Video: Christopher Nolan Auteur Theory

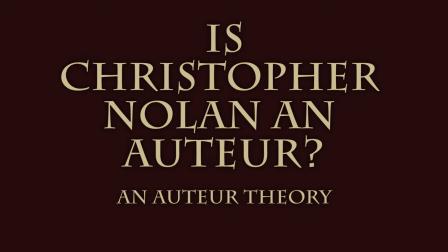Auteur is a word you would use to describe a director who has a distinct and unique style of directing.
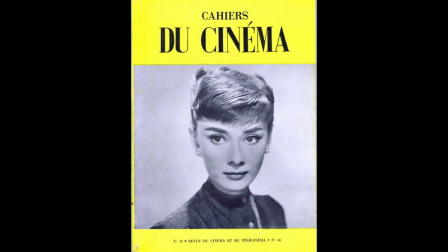Auteur theory was first brought up in a French magazine in which it stated that there
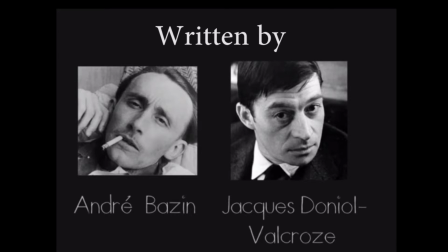is more to a movie than just a production label slapped onto it.
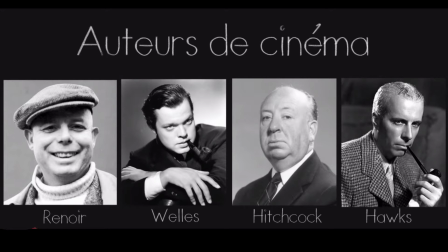It stated that each movie is unique to its director and has unique items in it that describe that director's directing.
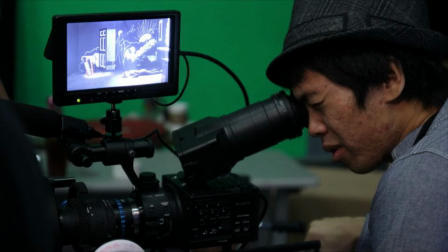These things can be techniques that director uses to produce the movies,
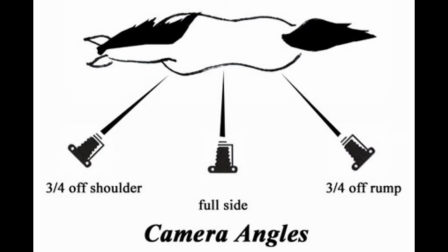which can be the camera angle that director uses or the plot structuring techniques that he likes to use.
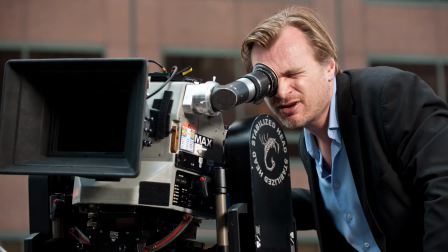In this video, I'll be talking about Christopher Nolan, who I believe is an auteur because of his movies such as The Prestige,
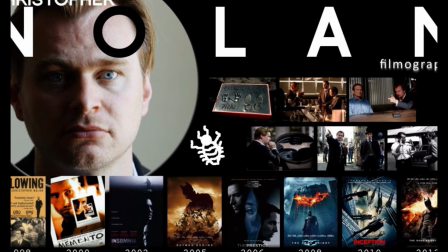Inception, and The Dark Knight Rises. Christopher Nolan is an auteur because of his techniques such as using dark shades of color in his movies,
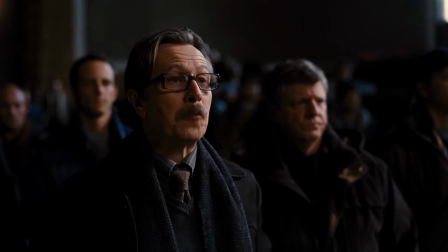as well as using nice close-up shots whenever he's showing a conversation, and other techniques such as those,
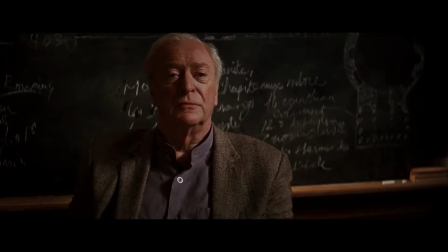which are reusing actors from his previous movies that play similar roles,
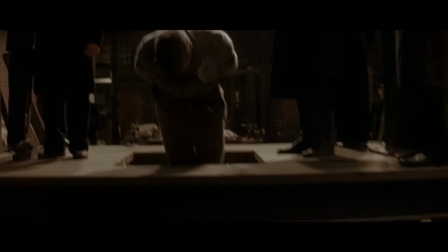as well as using misdirection, which he creates by presenting a lack of information.
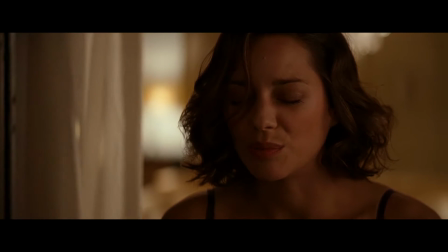Christopher Nolan also likes to use this idea of death of a loved one to the protagonist, or you can say a loss to the protagonist, to drive his plot.
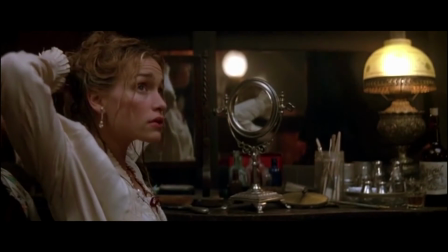As for his movies, The Prestige is about two magicians trying to outdo each other,
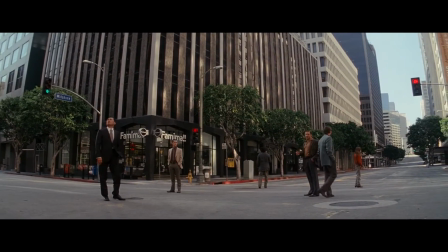and Inception is about a group of people called extractors who are trying to implant an idea into a person's head.
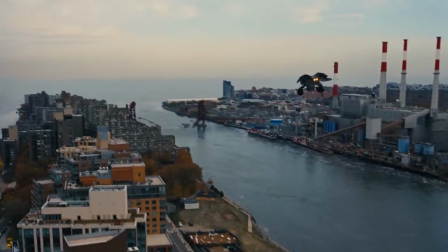And for The Dark Knight Rises, it's really just Batman trying to save Gotham again.
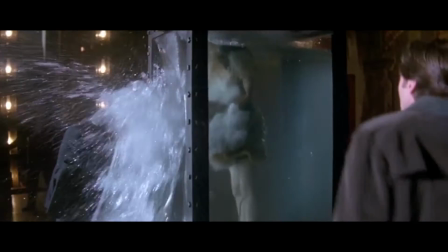Christopher Nolan often likes to start off his movie by a death of a loved one to the protagonist, which then he uses to derive the plot.
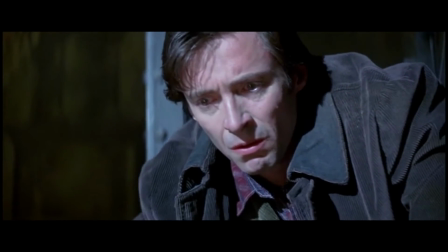So he likes to use this idea of losing someone close or losing someone important to make his
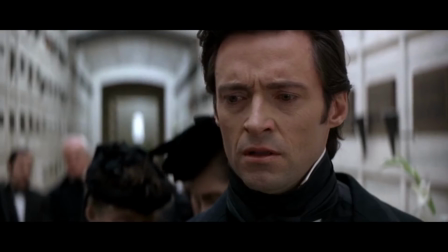protagonist move on and seek to become this better person as we will know him.
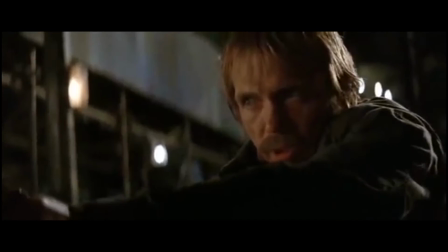An example of this would be Batman.
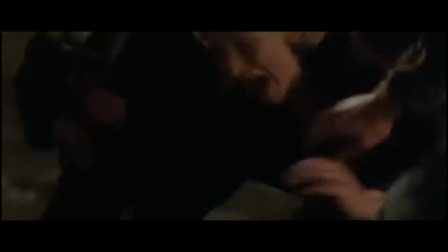He loses his parents right in the beginning, so that's what it derives him to become Batman, the crime fighter as we know him.
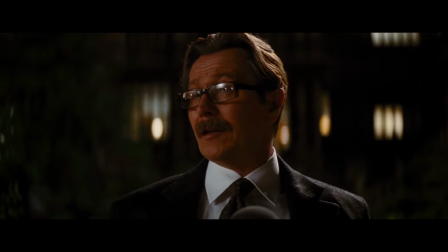As far as camera angles are concerned, Christopher often likes to use close-up shots whenever he's making two characters have a conversation,
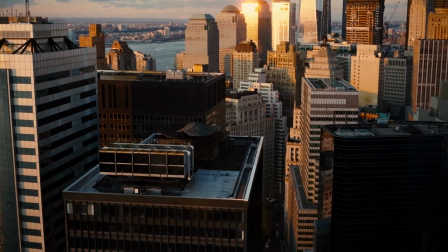and occasionally likes to use wide shots that give a good view of the terrain.
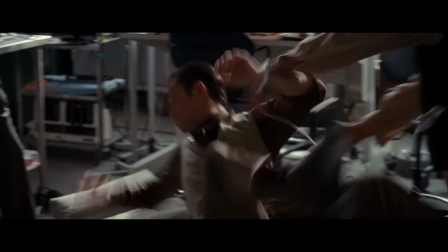As far as costumes are concerned, Christopher really likes to portray his male characters as gentlemen,
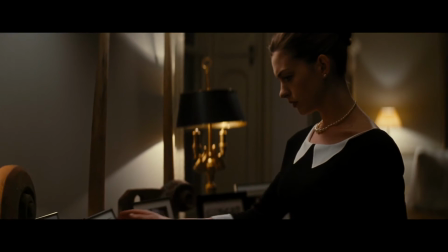so he dresses them up in suits, and for his female characters, he often dresses them up in gowns or dresses to make them look attractive.
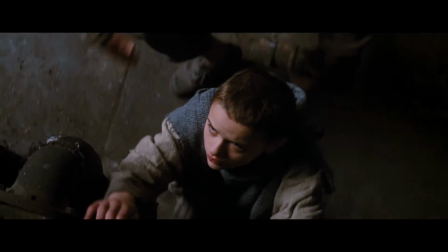Born in hell,
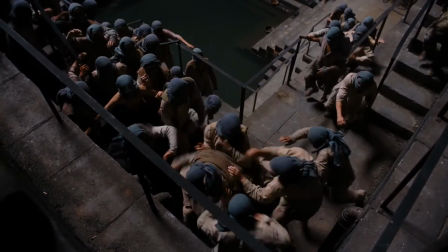forged from suffering, hardened by pain.
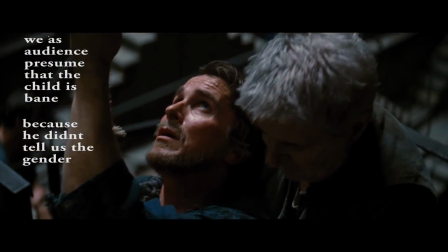Christopher Nolan likes to use this technique misdirection, in which he will simply reduce the amount of information he's giving to his audience.
Child of Ra's al Ghul may decline, but he's not the child of Ra's al Ghul.
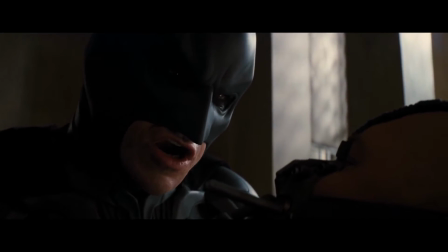And then later on, use that to his advantage and turn and twist the plot to his will,
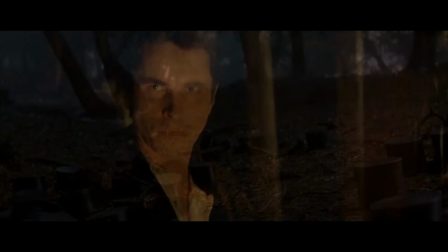which will result in a lot of plot twists, and quite often his movies often end up going in a loop,
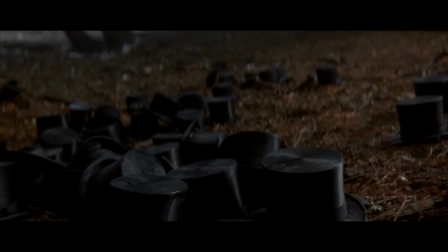so there is no ending to his movies. They often just loop back around to its beginning.
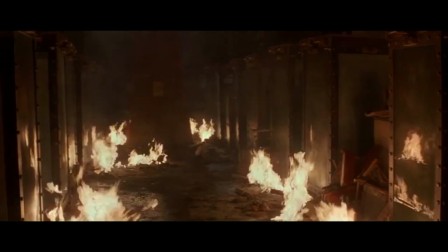And this creates a very vague ending, which helps the audience to forge their own opinion towards the ending, and often leaves them guessing if it really was the ending at all. Christopher Nolan movies are often made up of four main characters.
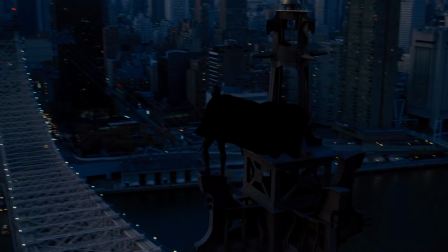There's the protagonist, who has suffered from a loss,
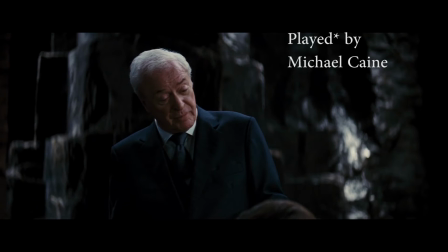and then there's the wise old advisor, who's often portrayed as Michael Caine.
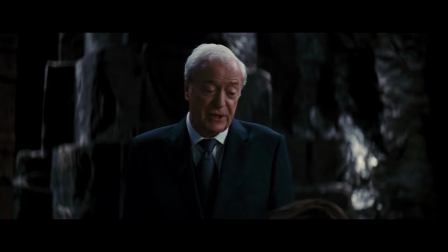I'd set you up with a chimpanzee if it brought you back to the world.
Who always advises the main character, the protagonist, to come back to the ordinary life and live a good life.